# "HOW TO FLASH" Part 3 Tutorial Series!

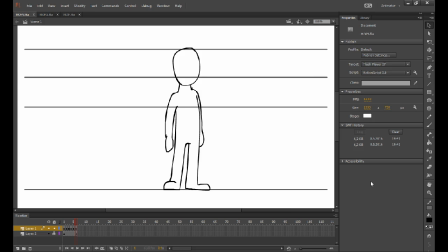(0:05)
Hello and welcome to part 3 of How to Flash. This time we're going to do a few hops and jumps, and I'm going to explain how you construct those things with this new method I've found, and also tweening.
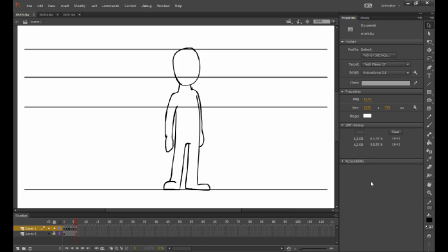(0:19)
And there are a few ways made to simplify and help you do certain tasks quick and easy in your animations. Now the first thing is right here, the jumping animation, which will in the end look like this. Just a regular ass jump.
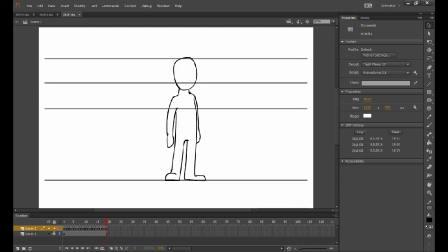(0:38)
And now the first thing to do is to make the so-called keyframes. Now I'm not talking about the timeline keyframes, the frames where the most important frames in the animation.
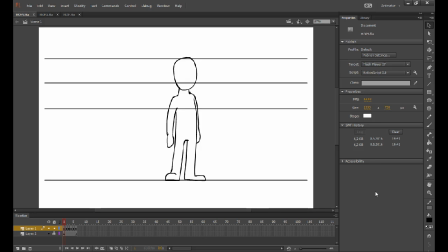(0:51)
Here we have the standing in the beginning, and then we have the crouch as he's preparing to jump, and here's the jump, and then there's an additional frame that is not one of the keyframes, but I just thought I would add it. It's the landing, or about to land, and here is the landing itself, and back on 2 feet again.
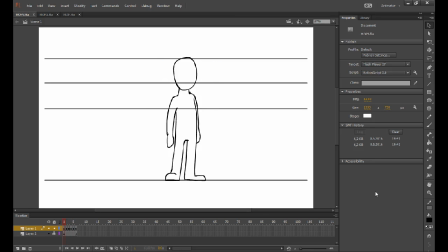(1:15)
And these are, I drew these guidelines to show where his head and the whole torso moves. So you can see up here it's quite around the highest line right up here.
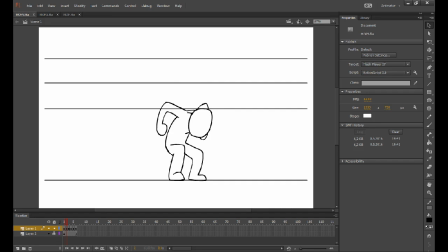(1:28)
In the next one it's quite around the lowest line because he's crouching, it goes down. And then it's way above the highest line because, you know, he's jumping. He can't jump like this high. And then the landing, when he's a bit crouched and on the way down,
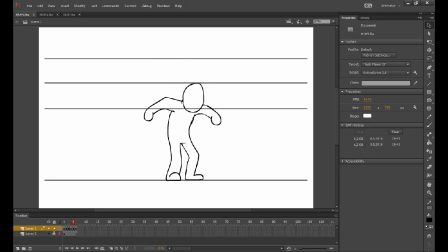(1:45)
and the slider crouch when he lands, and then back standing up again.
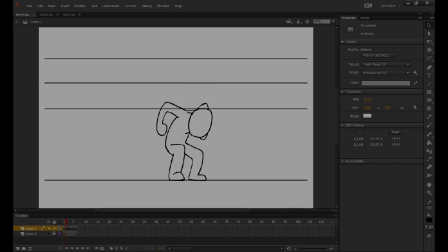(1:50)
And feet in the same place at all times. And here are the in-between frames.
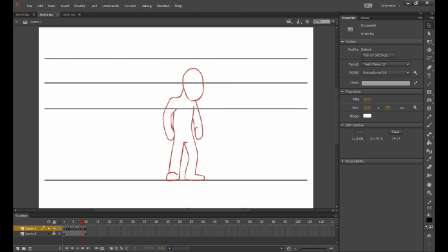(1:59)
Or at least, you know, one between each and every keyframe. Here's the standing position, and then beginning to crouch, crouching, then releasing, jumping,
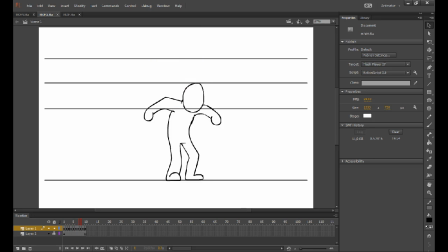(2:18)
stopping midair, landing, and the actual landing, and getting back up to standing. And it looks something like this. It's really quick and kind of clumsy.
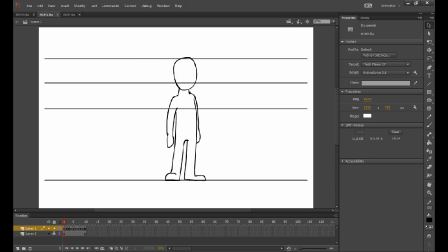(2:31)
And the best way to do these things is with onion skin. So as you go here, you can click to see here's the previous frame, here's the future frame, so you have to do something in between those two. And it works now like everywhere.
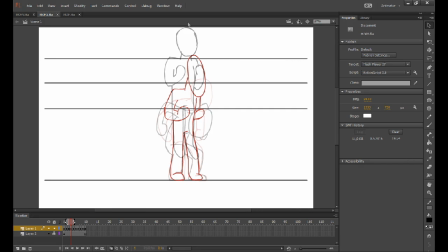(2:49)
Here's the beginning frame that's about to come next, and here's a little bit of motion blur just to make things easier. And as we land, you can see the hands are opening sort of here,
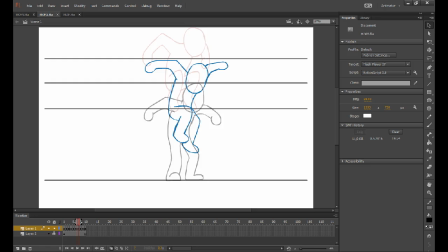(3:03)
and then they fall behind a little because he is going down, and the torso comes down first, or legs, and landing,
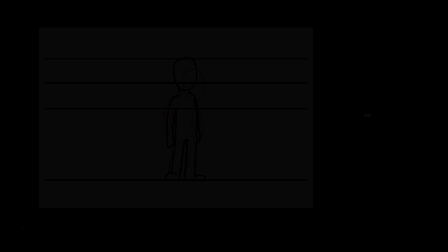(3:11)
getting back up, and fully up. And here is the complete animation. Yep. Now here, because he's sparkling like crazy, I added in-between frames,
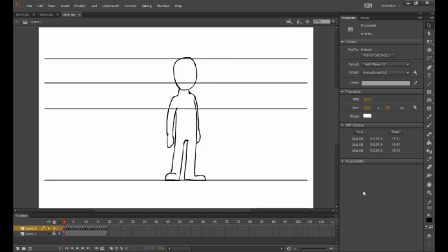(3:23)
in between the red in-between frames, which are green. So in between these, these, and here I didn't need one because, you know, the action is so fast. You always go down, well, because of the speed that you come landing down, you don't need a frame in between these two because it's so fast.
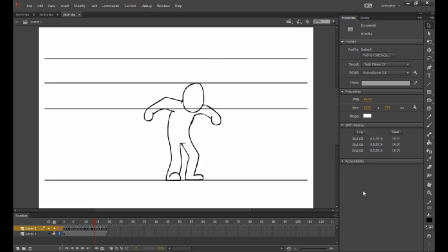(3:51)
And here he crouches a little bit more and springs back up. Boing, boing, boing. And once again, these are made with the helping hand of the onion skin tool.